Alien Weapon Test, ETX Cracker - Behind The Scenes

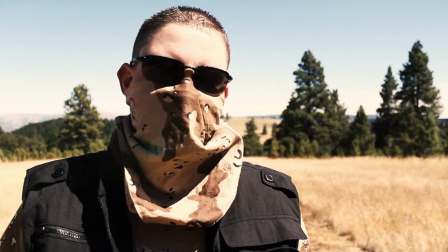0:00 Hey there, my name is Jason Wright, and this is a behind the scenes for the weapon test of the ETX Cracker. I'm just going to go ahead and play through this video. So here I am on the scene here.
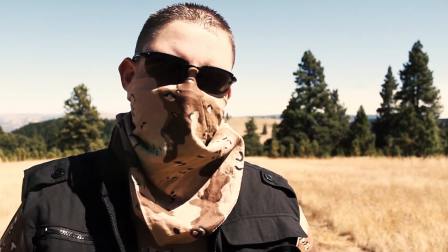0:13 You can see there's a little bit of a optical flare effect happening here.
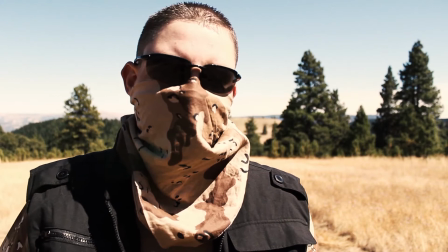0:17 Did some coloring of this shot, and I actually shot this by myself.
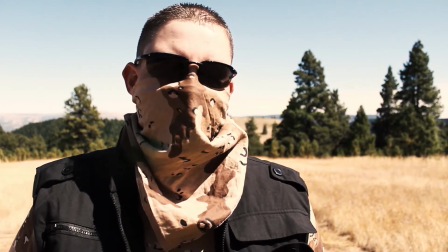0:24 Had a problem with resources, but I also figured that this would be simple enough to accomplish alone,
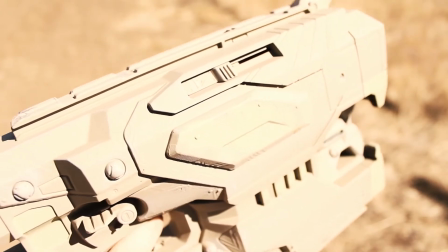0:30 although every time you think that, then something, of course, comes up that makes it difficult.
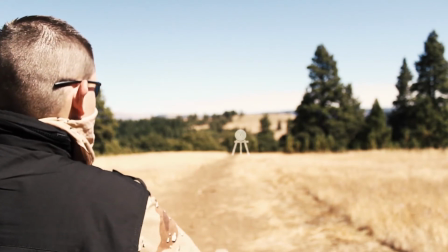0:36 The target back there is something I dropped in, and of course the weapon I customized.
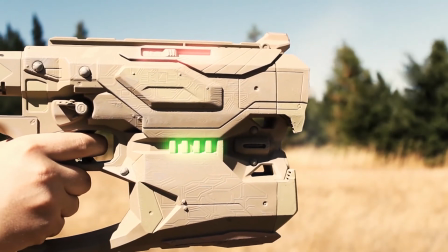0:42 You can see that in one of the other videos. You got some multiple effects here, heat distortion,
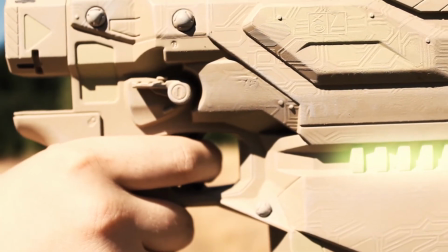0:47 some nice little ads, scenic shot, establishing shot, give you an idea of where I am.
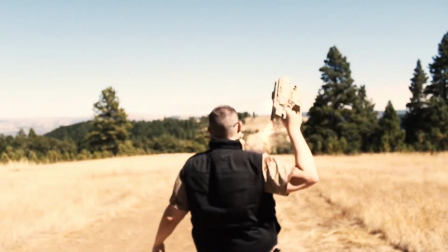0:54 And then you have this explosion, this grand explosion of lightning bolts and sparks and all of that.
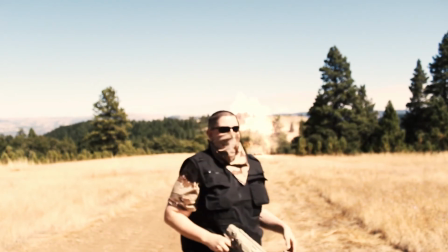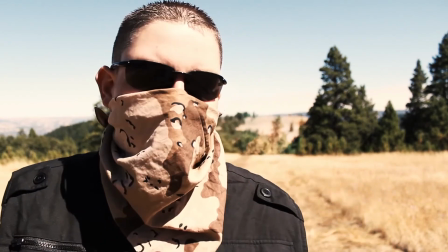1:06 A little celebration there at the end. And of course, my sign off.
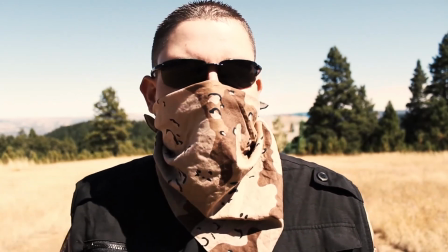1:14 Cracker just laid some shit on that target. Love it, baby. Love it.
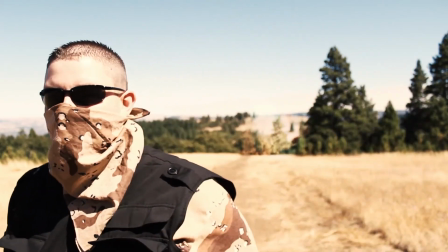1:19 Peace out, baby.
I got that nice fire and smoke in the background.
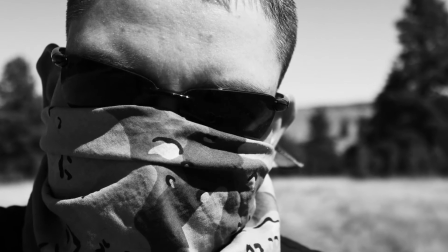1:25 And this is a section I just added because I thought it would be funny just to kind of
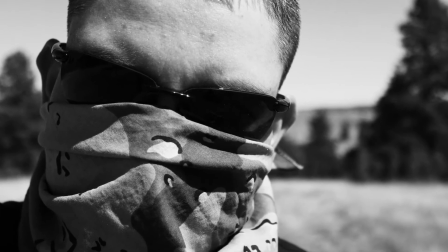1:32 give that weird white gangster wannabe sort of army soldier feel.
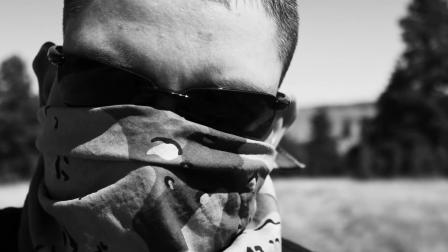1:41 I think it added a nice touch. It's just a silly thing to add.
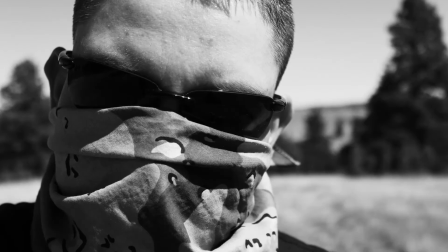1:45 Of course, there's multiple takes, and you hear some of that audio in the background there.
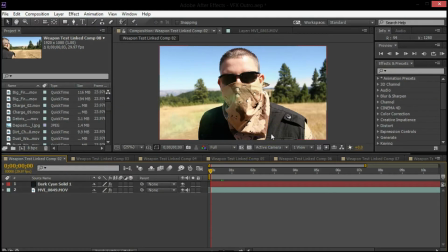1:54 So this is my After Effects set of compositions here, and what I had to go through and do is add a lot of sort of elements to most of the scenes, whether that be a little bit of a flare to add some dimension to the shot,
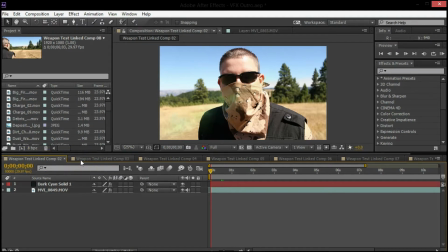2:10 or the actual sort of effects that are happening at the gun in the background.
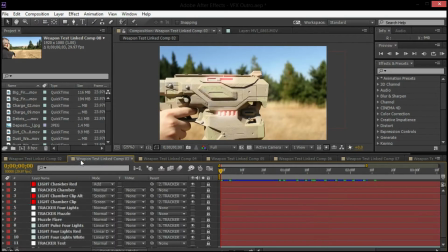2:15 If I click around to some of these different shots here, changes to fit. If we look at some of the other compositions here, you'll see this is where I've got about 12 layers,
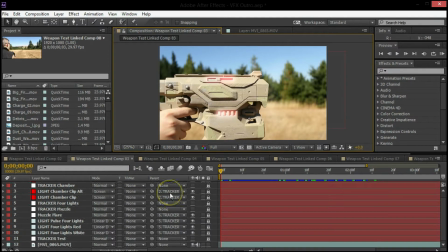2:30 and I've added in sort of the light effects here with the sort of glowing light that moves back and forth to kind of simulate some sort of mechanical charge happening. Now, at the same time, I got a lot of sound going on. One of the things you might be wondering is, what was the decision behind some of the deafening sound?
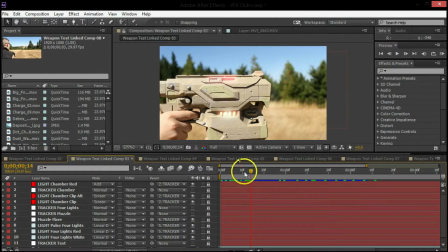2:50 I kind of, I wanted to have a stark contrast from sort of the quiet, normal sound and banter to just the weapon. I wanted the focus to be the character, but I also wanted it to be the weapon.
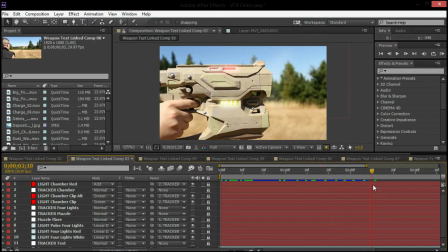3:07 And with a name like ETX Cracker, I really wanted to have some sound effects in there that really ramped that up and really felt like a cracking, just a really sharp noise to your ear. Clicking through these other compositions,
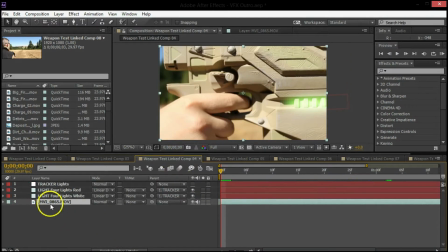3:22 you'll see that, again, more lights in the composition here, the green lights. Again, needing to do this shot to sustain that feeling that the weapon's being charged up, and of course building some tension with pulling the trigger here. Continuing through the comps, I got a little further distant shot here.
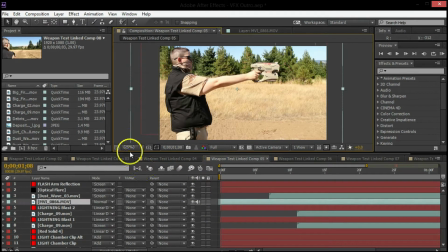3:44 I wish that it maybe was at a little bit of a different angle, sort of instead of straight on. It gives kind of a little flatter feel, and it's harder to pull some dimension there. But still, nonetheless, it's quick, and it kind of gives you some space to breathe and see what's going on. You can see that this composition here has about 15 layers.